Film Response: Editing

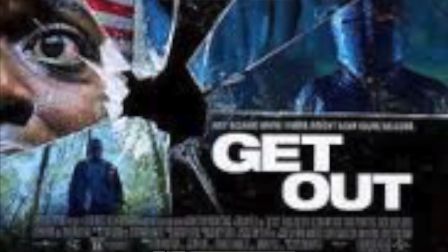245s
The authors state that the graphic match cut is presented between one of the antagonists,
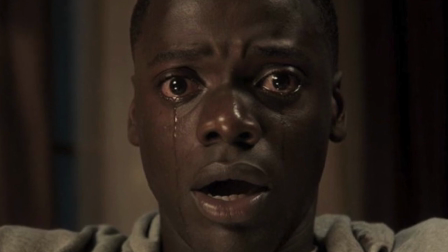250s
Missy Armitage, and her daughter's boyfriend, Chris Washington,
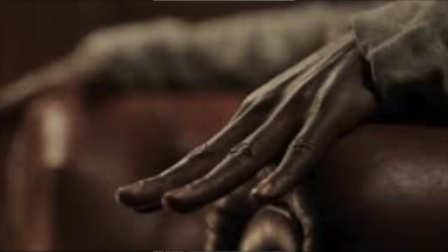254s
where two compositionally similar extreme close-ups of fingers nervously scratching the armrests of chairs links Chris' current situation with a hypothetically imposed
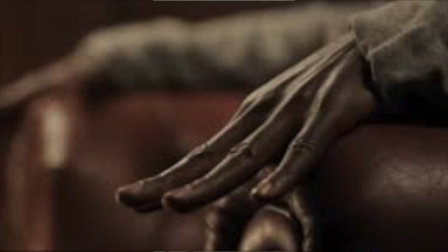268s
childhood memory. 306. In an interview with the New York Times, director Jordan Peele, he talks about of his film Get Out with one question that specifically is related to the protagonist, Chris Washington having a memory of his childhood, and Peele giving his take on the meaning behind this scene in the film. The question that was asked to Peele was if the scene where Chris remembered his young childhood and watching television
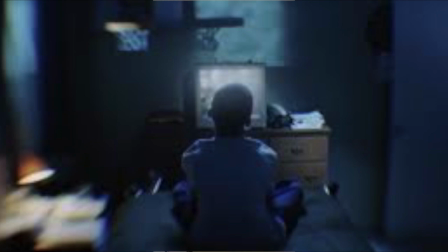298s
when his mother died in a car crash and was not there for her.
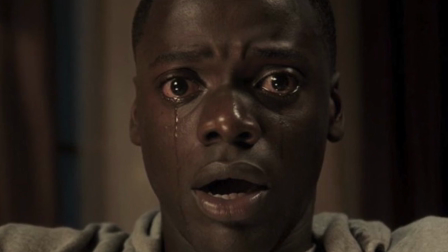302s
And the interviewee wondered if having young Chris watching TV was a source of guilt for Chris. Peele's response was, "It's a metaphor for his inaction and feeling of guilt where he neglected his family." The inaction that Peele is describing is definitely shown when Missy
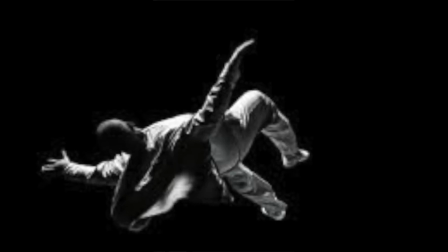321s
Armitage hypnotizes him into having to remember his childhood where he lost his mother.
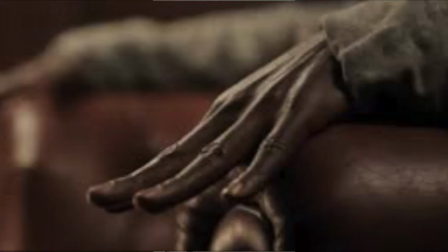326s
And the graphic match cut of the scratching of his fingers linked with his memory also
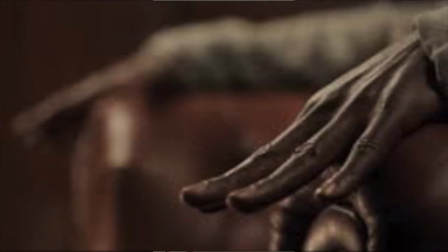332s
shows the inaction of Chris because he could not do anything to stop this situation. Furthermore, Stanley Kubrick does not do a lot of interviews. If he does, it's on rare occasions. And an online article made by Brett Lambert talks about how he found a lost interview of Kubrick where he describes the meaning and concept of the film 2001: A Space Odyssey.
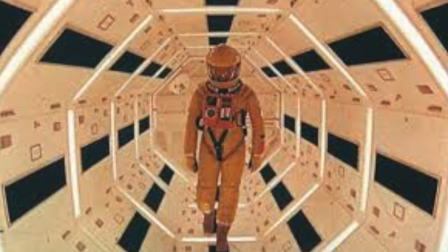358s
The question that was asked to Kubrick was,
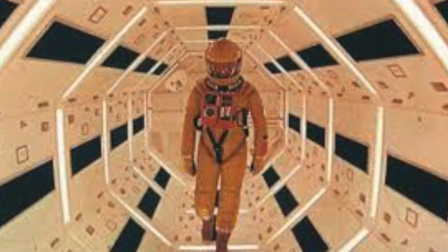361s
"Did you deliberately try for ambiguity as opposed to specific meaning for any scene or image?"
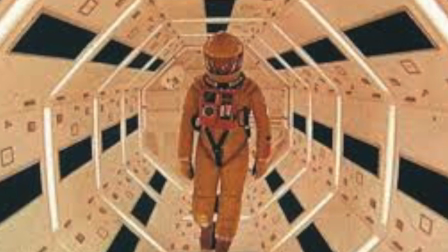368s
Kubrick's answer was, "No, I didn't have to try for ambiguity.
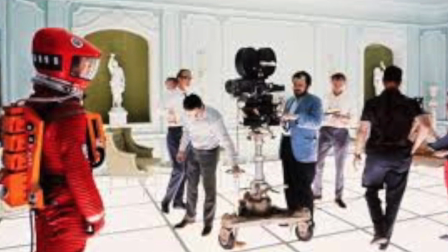372s
It was inevitable, but it's the ambiguity of all art, of a fine piece of music or a painting.
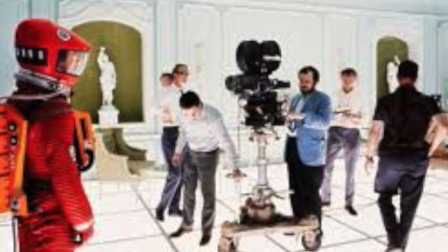379s
You don't need written instructions by the composer or painter accompanying such works to explain them.
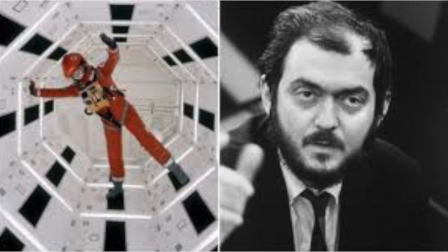388s
Explaining them contributes nothing but superficial cultural value,
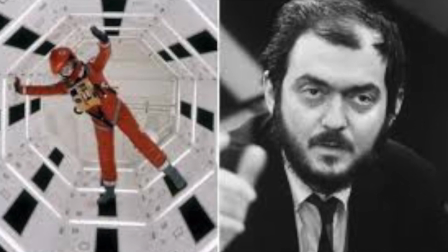394s
which has no value except for critics and teachers who have to earn a living."
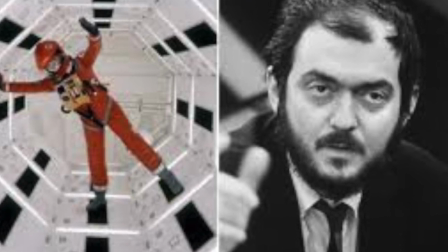403s
Reactions to art are always different because they are always deeply personal. Lambert, 2010. Furthermore, with having the editor Ray Lovejoy editing this film, we see how his editing skills play into meanings and the thought of
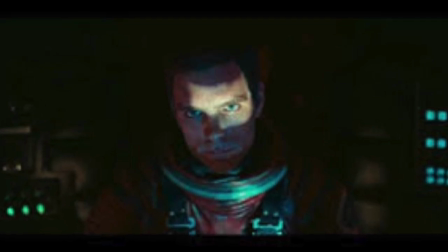422s
ambiguity because different shots that connect can create more than just one idea.
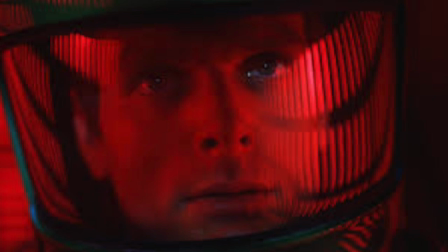428s
Overall, both Stanley Kubrick and Ray Lovejoy created a visually moving film that has different
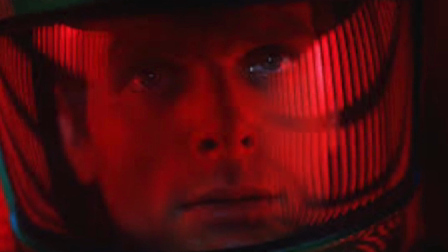436s
editing techniques that gives their audience a sense of meaning to each scene that is shown throughout the film.